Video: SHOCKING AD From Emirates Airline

So this particular spot resonated with me extremely well.
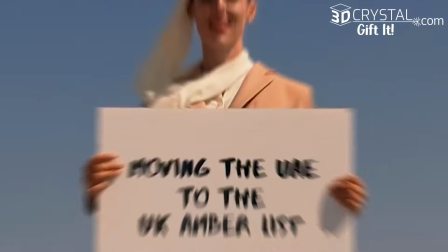It starts off with a flight attendant that's standing and showing some cue cards, simple Sharpie marker, making the audience read, making the audience curious to know what is she trying to say without using her mouth and her voice, but making us read it. Okay, so that's point number one. As we are fixated on these cue cards, one of the final cue cards says something along the lines of at the top of the world. And then what happens, the drone zooms out and boom,
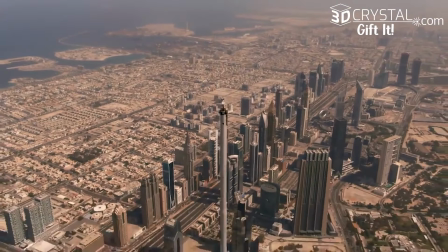element of surprise, where you see that she quite literally is standing at the top of the world. Okay. Now, of course, the human mind starts questioning. There's curiosity. Is this a computer generated effect? Is this VFX? This was real. And she's actually standing there. A lot of preparation went into this. And then they come out with a second spot, maybe a year or two later, and you have that flight attendant standing up there. Now, of course, we already know she's up there, so they start the scene off with her at the top of the Burj Khalifa, tallest tower. But the element of surprise this time is while she's standing up there,
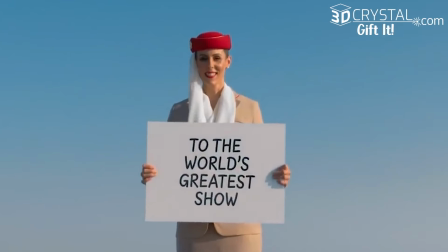the shot of her is just so perfect where all of a sudden we see an A380 flying directly behind her. And again, the question, is this green screen? And in fact, a little bit of the behind the scenes now, the preparation for this shot to happen required that A380 to do
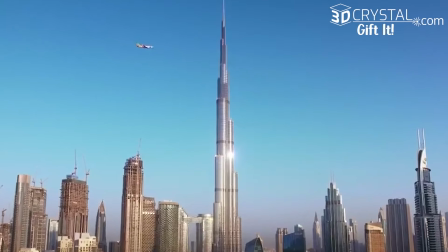11 circles around her in order to get it at the right spot,
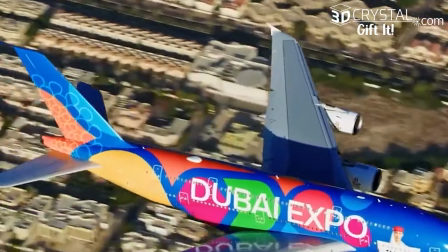at the right height, at the right frame, okay, to get exactly what it is that they wanted to achieve.
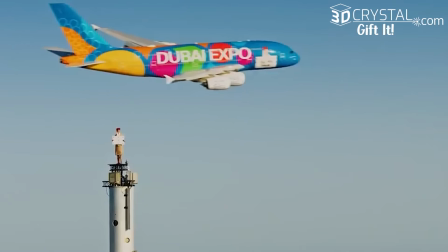That plane, an A380, had to fly at a speed of around 190 knots,
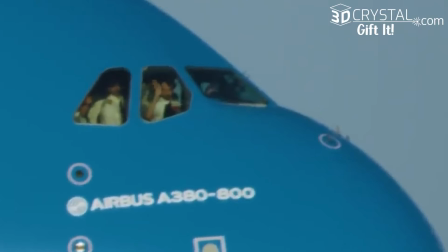which anyone in aviation will tell you is extremely slow for an aircraft that size,
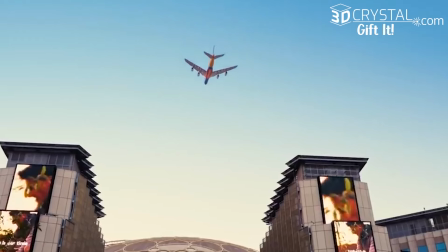but they did it in order to achieve what most would say is impossible. That was the behind the scenes on the plane. Now let's talk about the flight attendant. The flight attendant, in fact, isn't a flight attendant. She is a stunt expert,
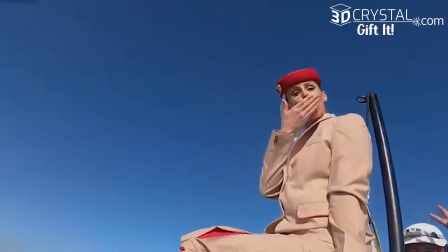and she had to work at a warehouse where they created a clone copy of the top pinnacle of this tower, and she had to work there for days, standing on this platform,
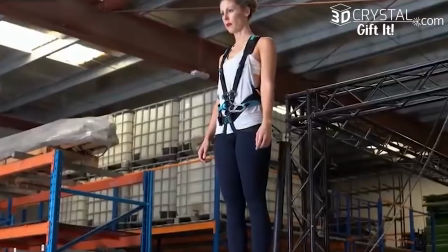getting a feel for how her footing would be, making sure that the cue cards were going to be held at a certain height, a certain size cue card, so it would look just right in front of her body,
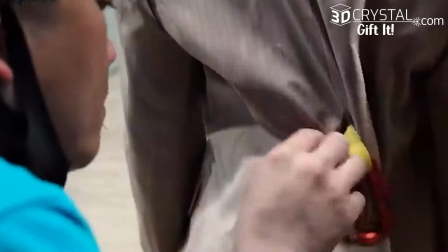held symmetrically. Okay, she had to feel the weight of all the safety links and safety hooks on her, and she had to somehow imagine what she would be compensating for factors that weren't in the warehouse,
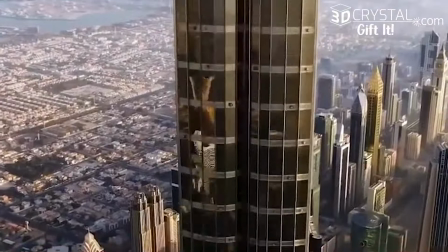like wind. Okay, and then finally, what Emirates does is they send this team up the tower. The elevator only goes so far, after which they have to climb a flight of stairs. She then climbs the ladder, stands up there at the top of planet Earth with a bit of tongue-in-cheek, turns to the camera and says, "Hi, Mom."
Hi, Mom. I'm on top of the world.
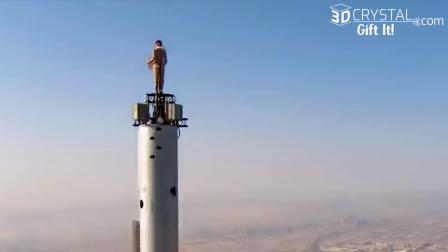Behind the scenes, behind what most people wouldn't see, you start to realize all the planning, all the creativity,
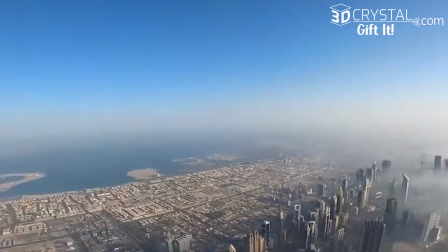all the excitement, all the unplanned events that occur to really make this spot the beautiful spot that it is.
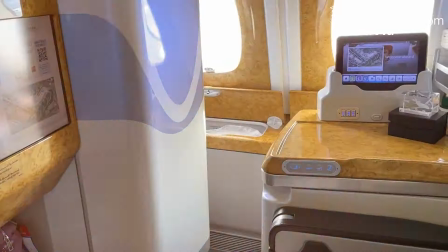Now, Emirates wants its customers to understand or feel that when they are going to fly Emirates,
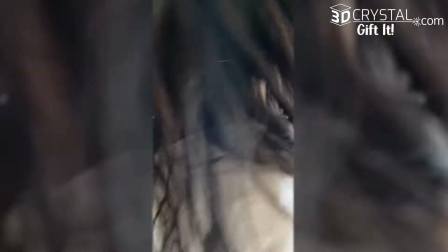they are going to feel like they're at the top of the world. They are going to be treated like they're at the top of
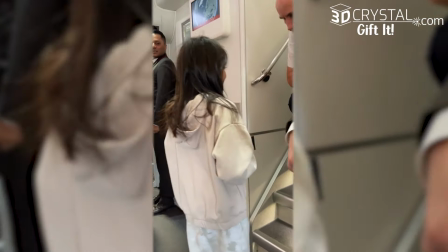the world. They're going to have an experience that's going to be a memory for a lifetime. This resonates with me. That's why I'm talking about this spot, because that's exactly what we're doing at 3dcrystal.com, right? Is why we got a product, and with our product, we're so confident in our team.
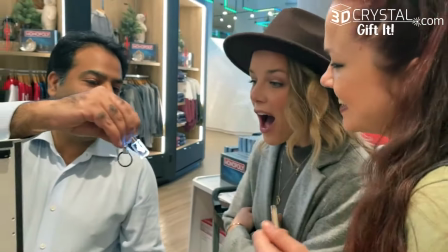And we just know that when people purchase from us, we are bringing that moment that meant so much to them, a milestone in their life. We're bringing it back to life, and we're keeping it alive so that every time they see that 3D crystal, every time they see that moment popping out at them,
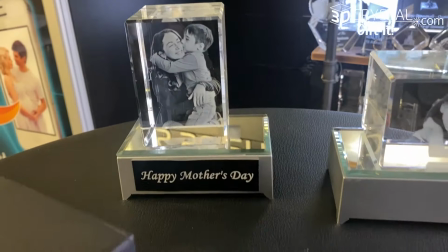that person, that pet, that occasion popping out at them in 3D, that it brings that moment to life.